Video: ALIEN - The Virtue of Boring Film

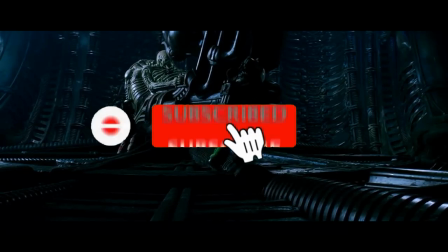(4:24)
Before we start with that, please remember to like, share and subscribe to the Young Cynics.
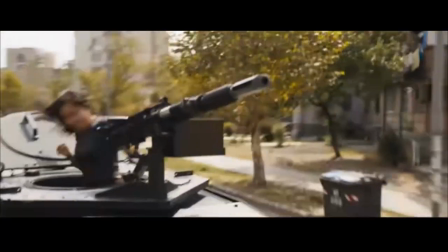(4:27)
So first off, I'm going to say if you think that the new Fast and Furious movie looks awesome, or you're pumped out of your mind for Venom 2,
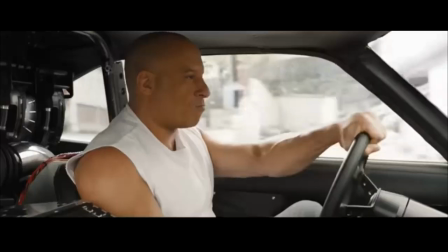(4:34)
then I suggest leaving now as I fear you're going to be one of those people who go, got 15 minutes in, nothing happened, shit film.
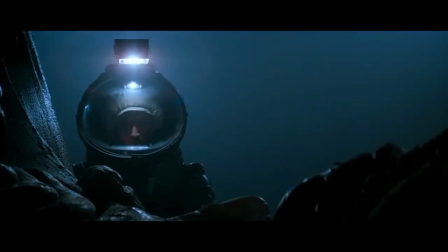(4:41)
So, bye. Are the adults still here? Good. So Alien is of course known as a masterpiece in slow burn cinema.
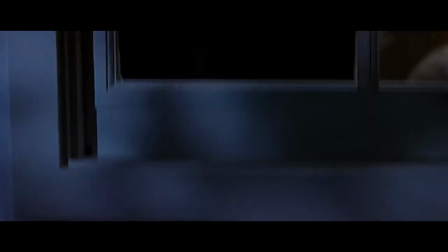(4:47)
In fact, as most movies have their first scare as quickly as the first 5 minutes,
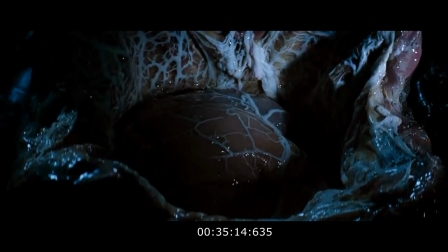(4:51)
for the first 20, Alien waits until 35 minutes and 16 seconds for the first real jolter,
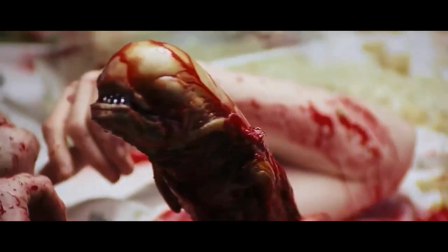(4:58)
and then another 20 minutes after that for the iconic chestburster scene, which we all now know as a spectacle of Masterpiece Horror Theatre.
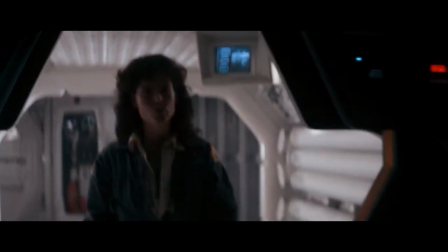(5:04)
Now, as some people might call the opening hour boring, people with a bit more tolerance will know it as setting the scene,
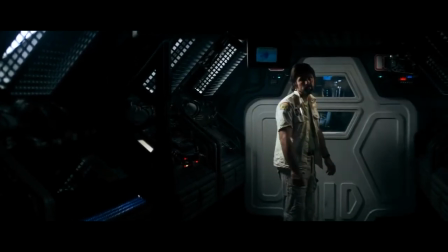(5:10)
developing our characters, making us aware of their plights, and developing them enough for us to know their base personality traits.
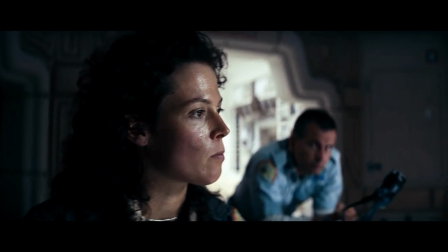(5:16)
While we now know Ripley to be our iconic protagonist, the film only truly centres on her with 40 minutes to go, after Dallas gets a hug from the monster.
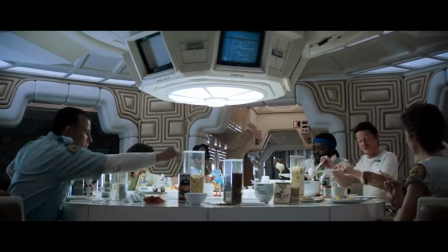(5:24)
The film truly is a masterpiece at making all of the characters feel equally valuable in the story,
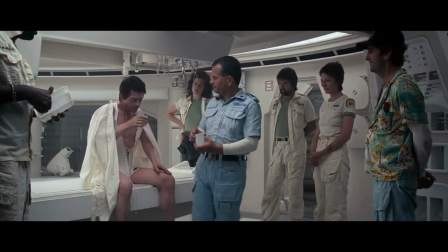(5:29)
and giving all of them a reason to be the last survivor, and the film sacrifices an hour of jump scares and tension building to give us these reasons.
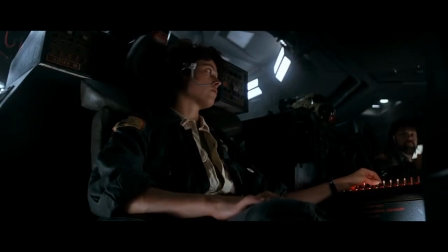(5:37)
Dallas is the strong typical heroic type character, Ripley is the often talked down to junior staff member, Lambert, the Tim and Navigator,
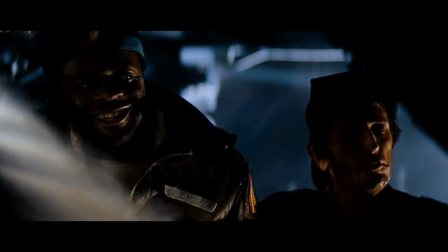(5:44)
seemingly fitting well into the fabled final girl spot, Bret and Parker are two undervalued engineers whose arcs would seemingly have one of them outlast the overpaid higher ups,
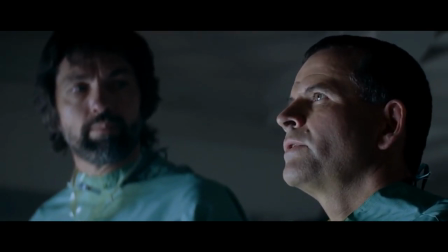(5:53)
Ash who stands out with a jumpsuit and is the most knowledgeable and cautious, and Kane, the ambitious explorer.
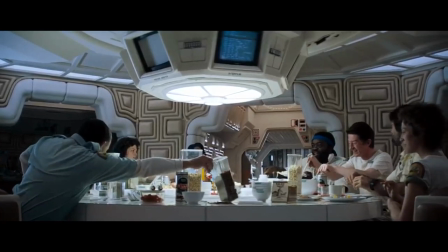(5:59)
Now, not having a clear picture of your protagonist is clearly not always a good thing, like in The Phantom Menace.
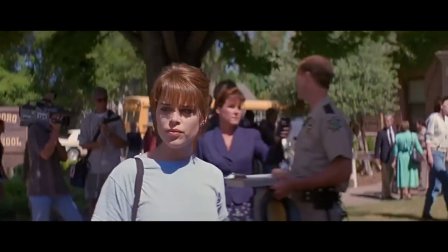(6:04)
However, in a horror movie, when we are introduced to our 17-year-old high schooler, we know she ain't dying.
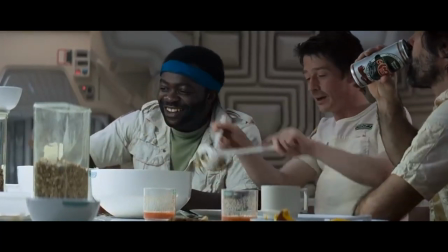(6:10)
This film is very much ahead of its time in this aspect, Ridley Scott purposely giving all characters equal screen time and development in order to build that ambiguity. The film's slow atmospheric start is brilliant at immersing the audience into the world,
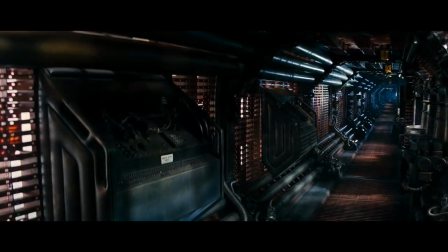(6:23)
Jerry Goldsmith's foreboding score playing over the shots of the ship, the interior and the simple yet bold Ron Cobb set design,
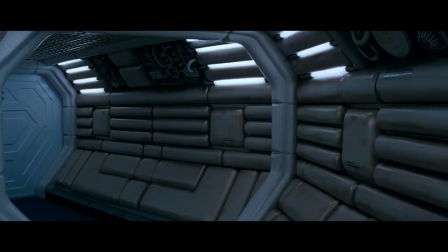(6:30)
immediately however gently introducing you to the world of the film.
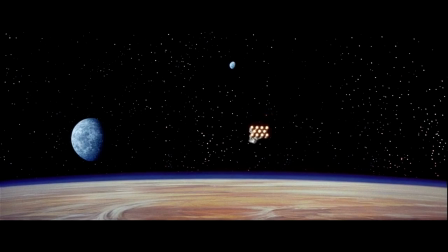(6:34)
Contrast this with Star Wars, where we are immediately thrust into the action before getting a more clear introduction to the world with Threepio and R2 on Tatooine.
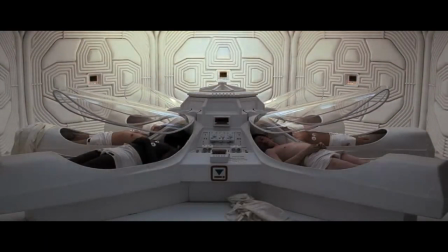(6:43)
Alien has a more impactful opening as a whole to me, merely by how it causes the audience to fixate on the smallest details,
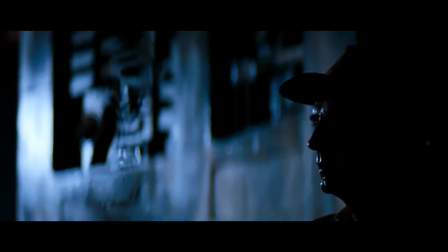(6:50)
questioning every aspect of the scene, allowing you to fully take in the world. Another aspect of being boring is of course how much is hidden, or less is more.
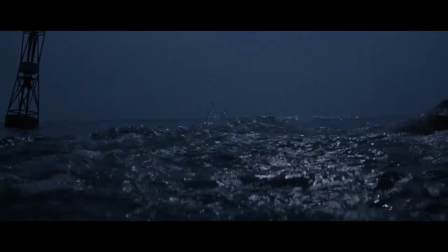(6:59)
One film which of course was the master of this was Spielberg's Jaws. Of course keeping the monster hidden was not 100% due to intention,
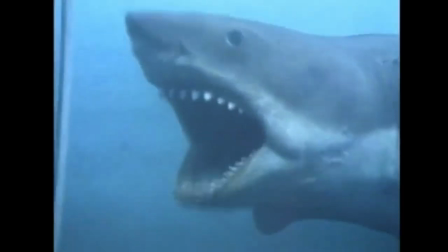(7:06)
but rather to obligation due to the fabled technical difficulties. that the props masters had with a mechanical shark, meaning that the beast would have to be hidden as much as possible,
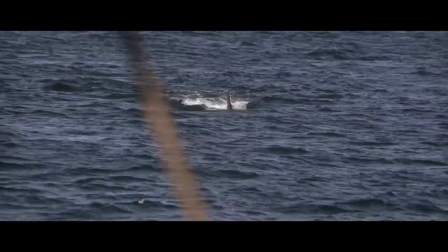(7:14)
obscured by the water, or just merely a fin, which turned out to be far more impactful.
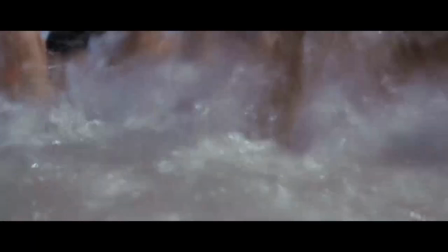(7:18)
Of course, now the mere sight of a shark fin conjures the image of a much larger threat under the surface,
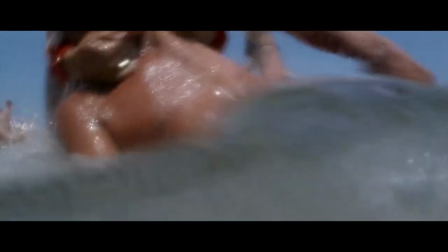(7:23)
and the John Williams theme subconsciously playing in one's head, showing that you don't have to give everything promised until the third act.
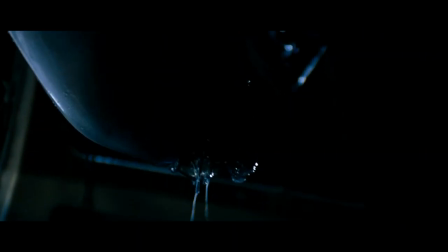(7:30)
Of course, Alien does this incredibly with its xenomorph design being hidden for a large extent of the film.
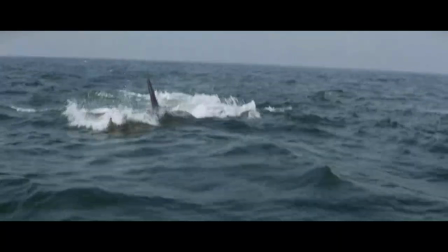(7:35)
What is so terrifying about this is the bits your mind is filling in, As well as Jaws did this, we'd seen the posters and it was quite plain that it was a shark.
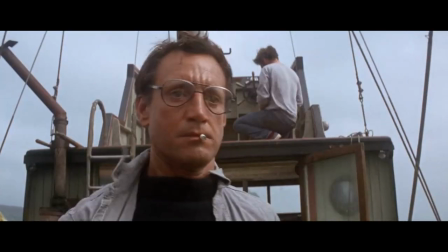(7:42)
A terrifying one, but something we'd seen before, something that is in our world. Whereas Alien was like being thrust into a haunted house and looking for something, which we had no clue of its appearance.
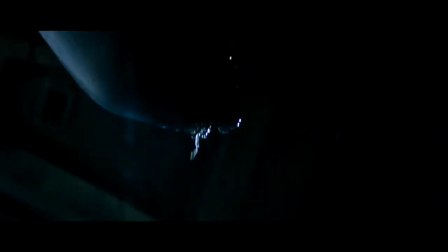(7:52)
Seeing bits at a time. It's black. It's big. It's got sharp teeth. A second mouth.
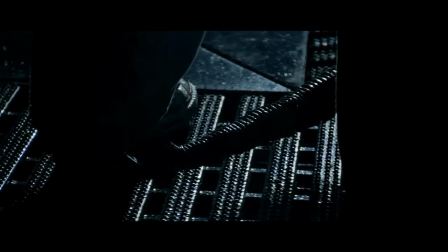(7:58)
Tubes on its back. A tail. In fact, we never got a real great look at the full creature.
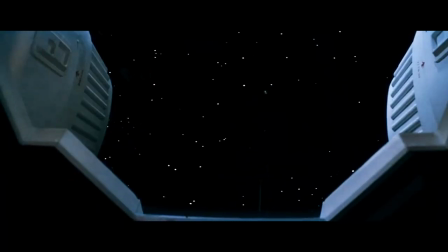(8:03)
And I don't count this as being a full look, as it's often shrouded and moves too fast. However, that makes it so much more perfect.
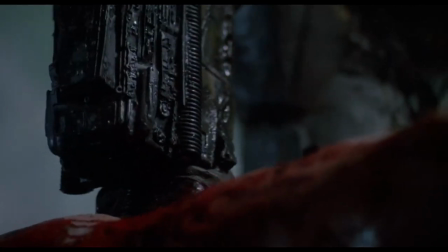(8:11)
A tactic taken years later in John McTiernan's Predator. Now comparing alien to modern day horror films is an interesting topic.
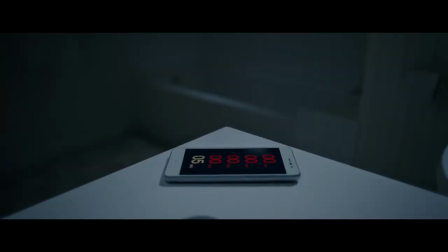(8:19)
Horror movies nowadays, well the corporate ones at least, have a formula.